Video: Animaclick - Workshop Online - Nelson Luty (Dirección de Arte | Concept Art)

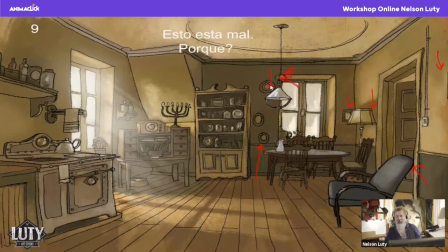499s
Bueno, que yo lo había marcado. El plato con la lámpara. El alineamiento de la cadena con el marco de la ventana trasero. Están todos en la misma línea. Tienen que romper. Si tiene que uno tiene que estar de este lado, otro de este lado, o viceversa.
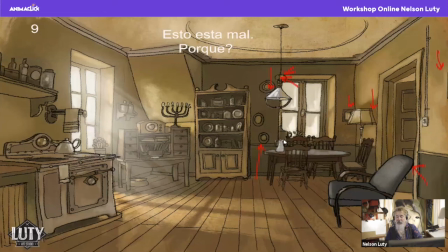518s
Pero nunca todo en la misma línea, porque presta confusión en el fondo. No queda bien visualmente. Está bien, ahora estamos viendo los colores, zafa. Pero si vos ves el blanco y negro de esto, en la composición, el lápiz negro contra el blanco, no queda bien. Queda muy mal compuesto. Así que esas cosas están buenas verlas desde el lápiz cuando las creas y no cuando las pintás.
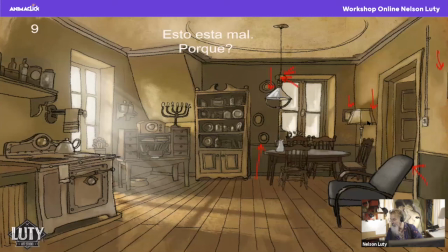537s
Tenés que tener en cuenta ese tipo de situaciones. Sí. Y cuando se une el zócalo del techo con la biblioteca, que hacen como un triángulo, el costadito. Sí. No, ahí no me afecta ese ángulo. No me afecta. No, eso no pasa nada.
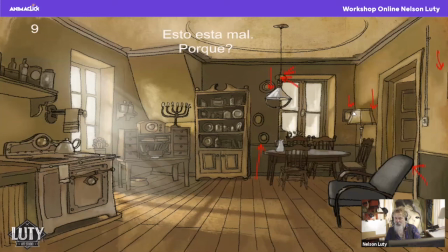553s
Porque hay un quiebre. No pasa nada. Sí. El tema es cuando es alineado. Acá no pasa nada. El tema que te viste es otro acá. Este cuadro con la araña, ¿cómo se llama? Con la pantalla. Tenemos el zócalo, el marco con la puerta.
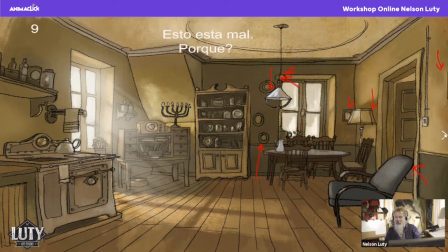570s
Acá tenemos otro problema. La silla, el respaldo está tocando en el marco también. Otro problema. Tenemos que cambiarlo. Ahí lo cambié. Ahí lo modifiqué. ¿Ven la diferencia?
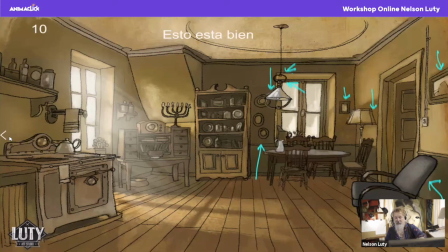588s
Ahí está la diferencia. Los crucé. El marco lo desplacé, lo pasé para acá, lo desalineé junto con la cadena que está arriba. Ahí lo ven. Lo desalineé. Y acá tengo la composición para el costado. Bajé el plato, lo puse acá atrás de la araña y es como debería verse bien en la composición.
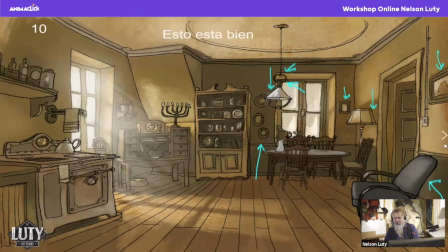605s
Separé acá, todo esto lo corrí, lo desplacé. Ahí está bien.
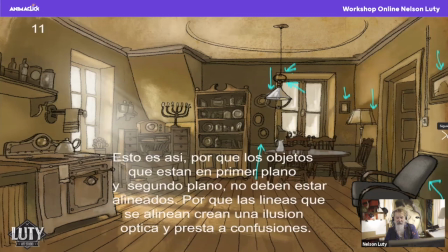Bueno, es lo que estoy diciendo. Creo una ilusión, falsa ilusión óptica de esta manera funciona.
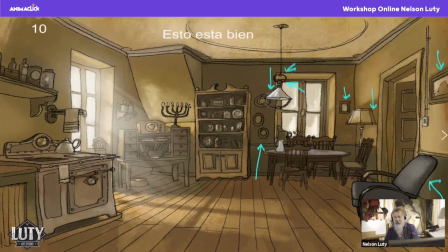623s
A la hora, el sillón también lo volví a poner, lo saqué, lo puse hacia atrás y esto ya no tengo tanto problema, digamos.
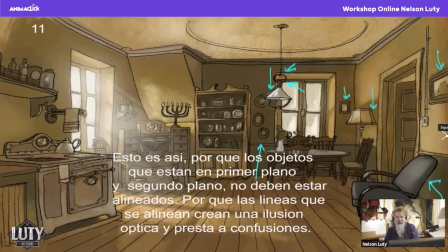629s
No me dificulta la imagen.
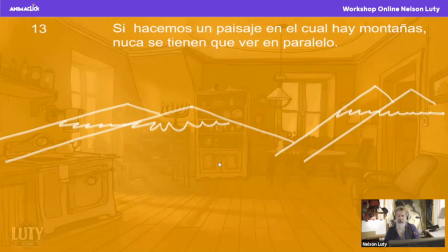634s
Sí, por estos dos objetos que están en primer plano. Bueno, esto ya lo vimos. Bueno, acá vamos con lo mismo. Este es un dibujo muy... lo dibujé en forma muy simple, pero es para que se entienda a dónde voy. Si hacemos un paisaje en el cual hay montañas, nunca se tienen que ver en paralelo.
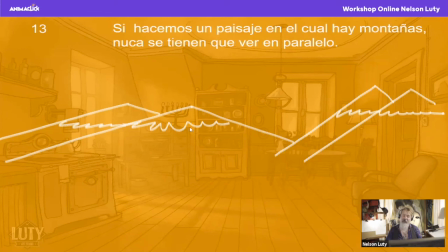654s
Es otro error que pasa. Vuelvo a lo mismo, a la estética. Si nosotros tenemos una estética muy cartón, que tiene una estética muy geométrica, quizás esto no importa. Pero si vos tenés que trabajar en un escenario, por ejemplo, que te llame Disney para una película, ponele, que tengas que hacer un escenario, no te digo hiperrealista, pero supongamos como Tierra de Oso,
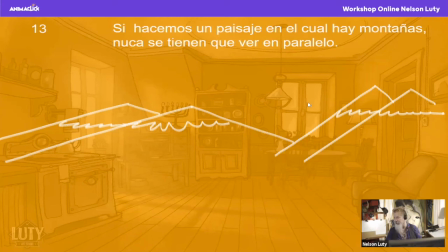673s
tiene unos escenarios, unos backgrounds que son alucinantes, o, no sé, Spirit, por ejemplo, que tiene unos escenarios y son increíbles. Ninguno de los pintores que trabajaban en Spirit o en Tierra de Osos nunca vas a ver una situación como esta que tenemos acá.
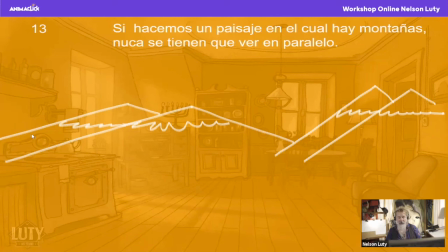689s
Si tenemos montañas, ninguna tiene que estar a la misma altura, nunca tiene que estar en paralelo, me refiero a paralelo, con la línea de una montaña de atrás o la de adelante, porque te confunde, igual que estas y que estas. Nunca están a las mismas alturas. Y igual que los cerros nevados, que puede que sí,
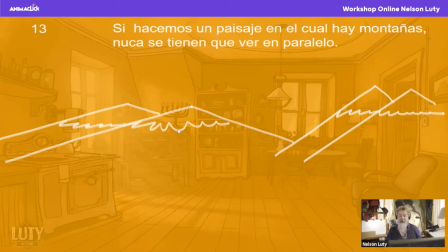703s
porque los cerros nevados hiela a cierta temperatura, si tenemos que ir a lo físico y empezar a observar. Pero lo que tenemos acá también es que si tenemos esta situación, podemos jugar con las alturas de la montaña y eso no cambia la posición de la nieve, en este caso. Digo, muy esquemáticamente, muy gráficamente, muy naif lo hice, o para que se entienda.
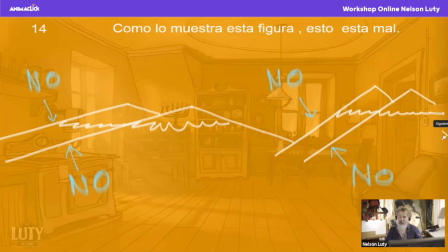723s
Esto está mal, o sea, de esta manera no se hace. No tenés que jugar de esta manera porque no te quedan bien nunca las composiciones. Y tiene que ver también con las direcciones de composición, que ahora lo vamos a ver. Bueno, la línea del paralelo no se alinea entre sí.
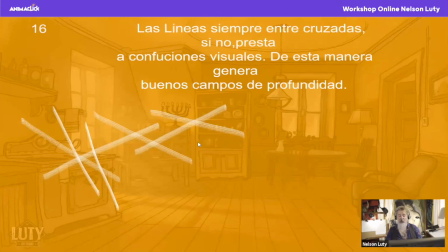737s
Exactamente lo que estamos viendo ahora.